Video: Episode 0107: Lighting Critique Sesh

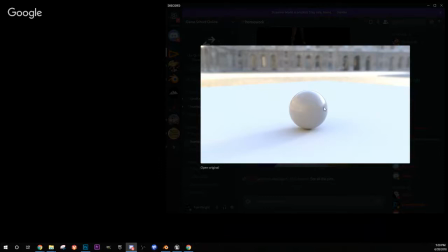You got lights coming from here. I don't know if that's strictly HDR, but you're getting a nice fall off on your shadow. Pretty hard light there, but that is reflective. So, it's about what we're seeing in other areas.
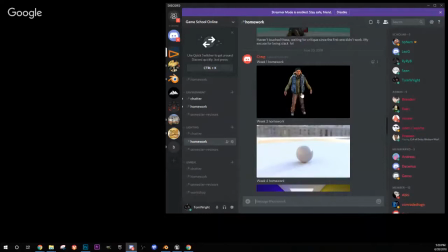Oh, this is cool. We'll look at the original on this one. Bring that guy over.
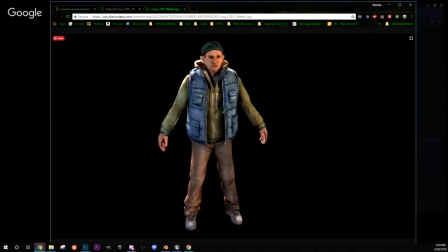All right. How big does this get?
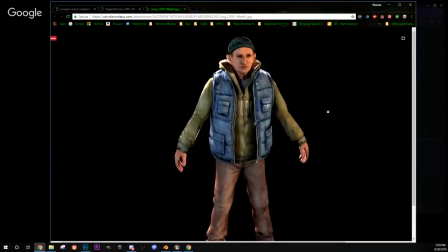Okay. Cool. So this is kind of a backlit human. An initial, something I see is it's
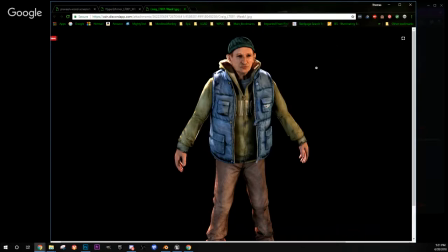your core shadow is not super dark, so it's not giving me a lot of shape, right? I like it. I like what the shadows I'm seeing underneath some of this stuff, but in his face, and it may be that
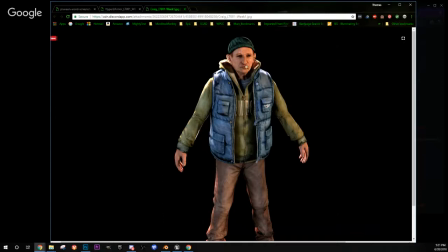his subsurface or something is a little too strong or too deep. Sometimes the subsurface can get too deep and flatten a lot of the skin shader.
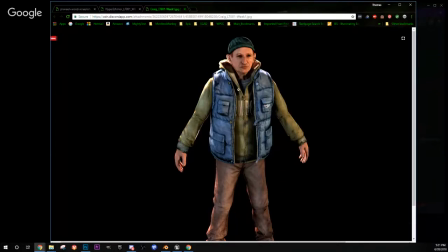But yeah, you would think you'd see a little bit more, because we're seeing some pretty darks in here. You would think it would be a little bit more in here. Again, just remember this is all about shaping things.
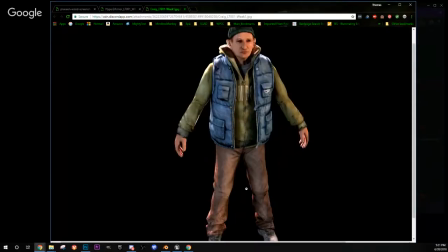So think sculpting with light, right?
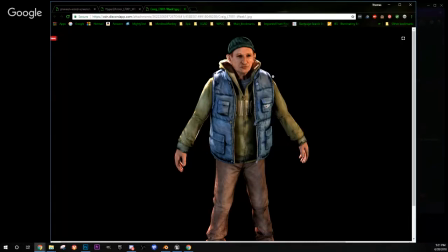I'm not sure if this is a single light on his back that's just widely open.
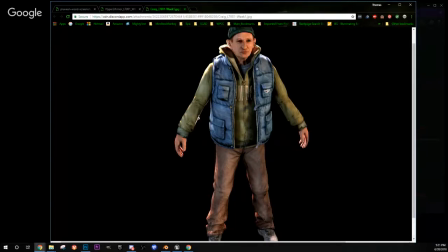I would try to get rid of this on his arm.
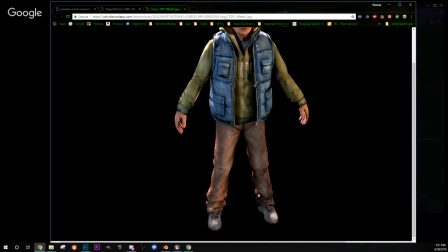It looks pretty good. It almost looks like he's got subsurface on his pants there, the way that looks. It's kind of cool though.
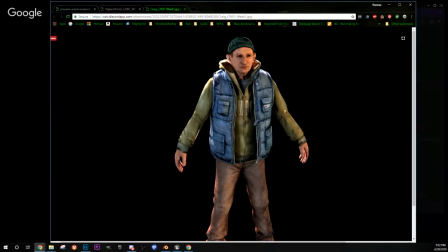I think this is too hot overall, this light. The rim, I like the rim.
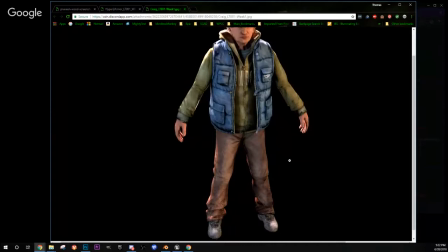I just think it's a little bit hot. So my two big things would be this is hot.
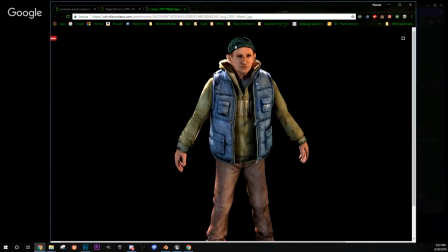Get rid of this. Get more shape in his face. Like looks like this is a great model. It's just this brightness versus this. Like this seems dark, right?
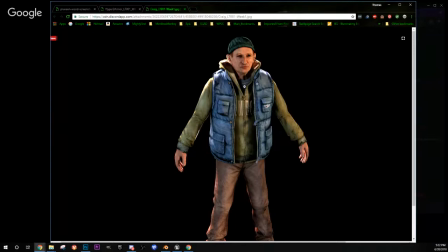So check on that material and see if the depth is too much, and then see if you can get some good shadows across his face. We're seeing some good stuff here. Yeah, it's a cool model.
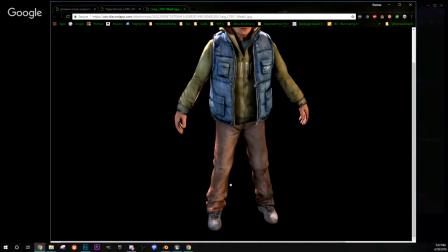Materials are really nice.
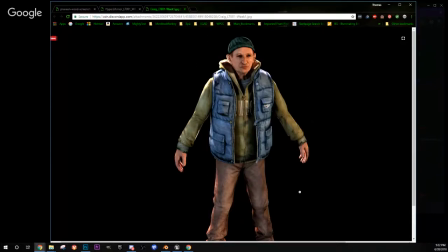Yeah. You got to watch stuff like this because sometimes this looks like an error, right? But it's probably not. So if that's in the material, you might want to paint that out.
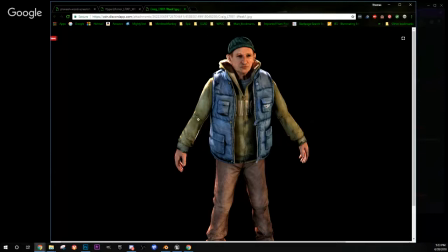Get some of these dark shadows as a result of having multiple lights that probably aren't bouncing a lot. So you got like this is kind of dark under his arm. This is a little dark. Considering how bright everything is all the way around.
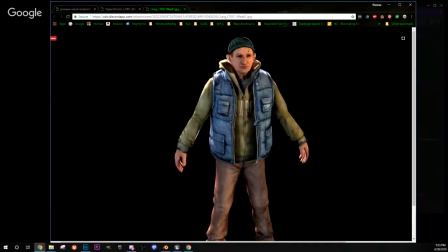Just make sure you get that nice core shadow. Your key, your rim is fine.
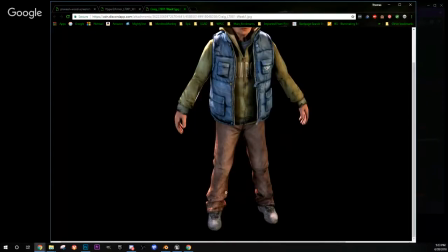It's just bright. Nice, pretty cool.
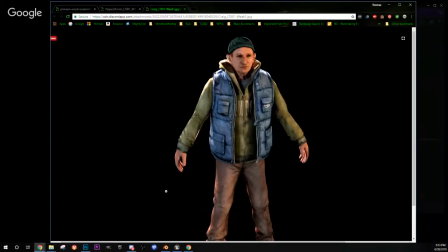If you put something down underneath them, you might have hidden it from the camera if you've done that.
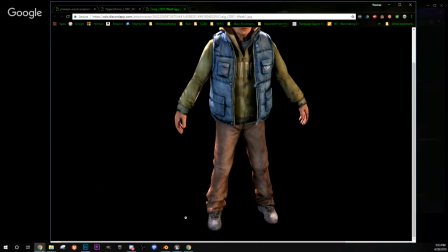If this is a ray trace renderer, it'll actually bounce off of that. So if you put a plane underneath him, it'll bounce up and start hitting some of this stuff that looks like it's getting too dark.
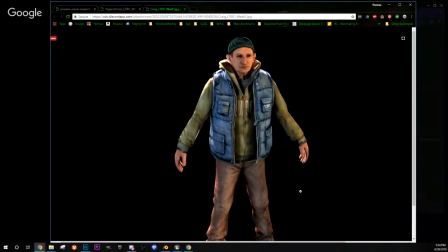Cool.
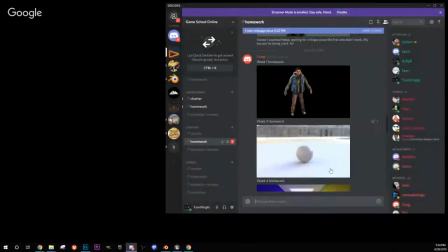All right. Let's see. You guys saying anything down here?